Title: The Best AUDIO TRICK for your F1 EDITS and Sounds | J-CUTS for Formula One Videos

There's many ways to create transitions between videos, but one of them is with the audio, and that's one of the functions you can use making jump cuts in your edits.
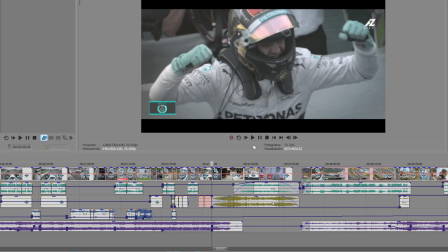253s
Next example of a jump cut in my documentary Origins of the Silver War, Nico Rosberg wins the German Grand Prix.
He's German, very exciting win for him.
This is the jump cut.
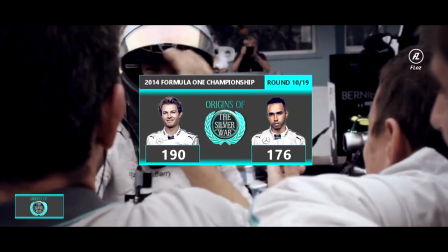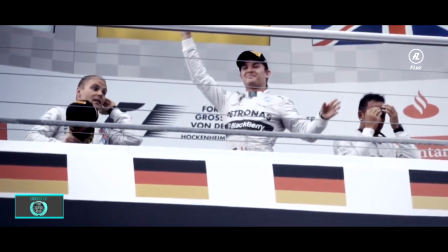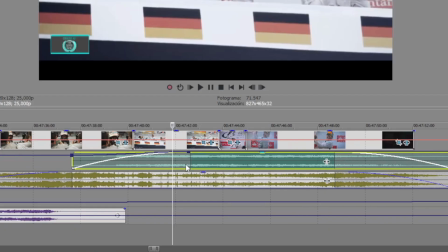274s
The jump cut is a green audio track that is the sound of the German national anthem.
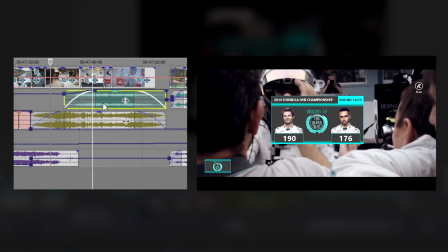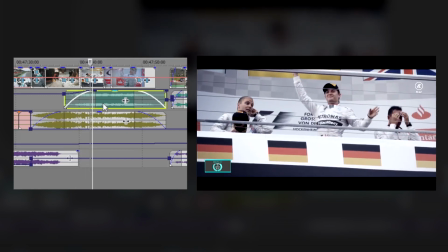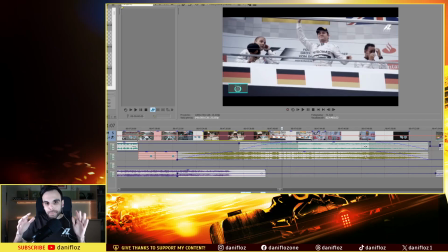292s
I use this jump cut to anticipate when it's gonna be. People will realize that the next sequence it's about related to the podium, because in the podium ceremony always sounds the national anthem of the winner driver. To save time to the viewers, when you are creating jump cuts, it's a very good way to reduce the length of the clips. That allows us to create shorter videos. Maybe we save 3, 4, 5 minutes of the documentary in a documentary of 1 hour long. Time is gold, the most important thing we have in this world. So if we save time to our viewers, we are doing something really good as well. If this video is helping you or you are enjoying it, please don't forget to subscribe, because I will make much more videos explaining much more things about video editing and Formula 1. Click on the bell, turn on notifications and subscribe. Thank you so much.
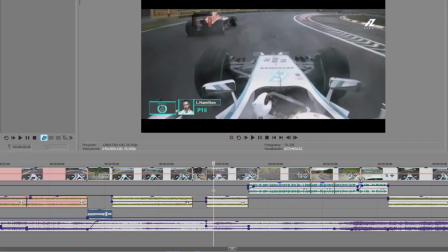344s
Hungarian Grand Prix, Lewis Hamilton racing, he's starting last, he's recovering places.
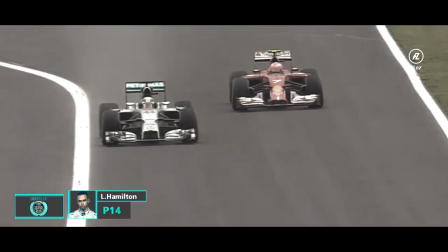355s Hamilton on the wet line on the intermediate The time. jump cut once again in the green audio track.
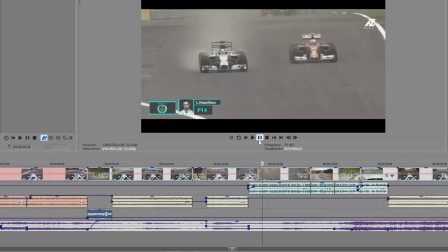362s Hamilton on the wet line on the intermediate time.
And this is the original sequence that is related to this audio file.
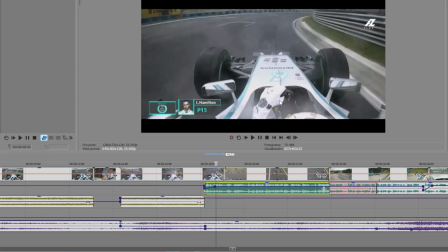369s
He's talking about Hamilton, that it's the driver being shown in this sequence. So you know, in the next sequence, it's about Lewis Hamilton as well.
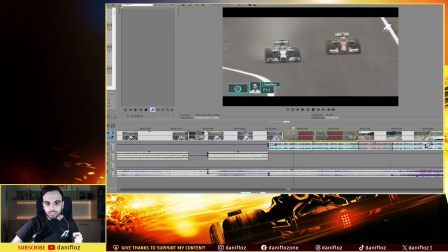376s
I'm mixing these two sequences, the onboard camera and the Lewis Hamilton pass, as a one single one, using the voice of the commentator. In this onboard camera, he is not passing the Ferrari. That happens some minutes after.
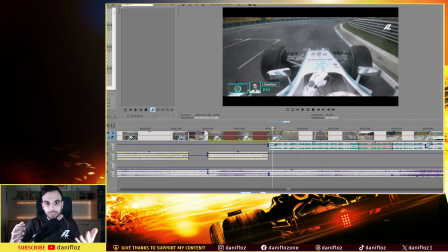388s
In that way, I can make a jump cut and to accelerate the time in the documentary. In this case, it's a jump cut that led me to combine two different scenes that happen in two very different moments in time in the documentary as a one single one. There's another technique very similar that is named L-cuts, and in this video I will explain to you how to use it. I hope you enjoyed this video. Thank you so much for watching. Crown. See you in the next one. Bye bye.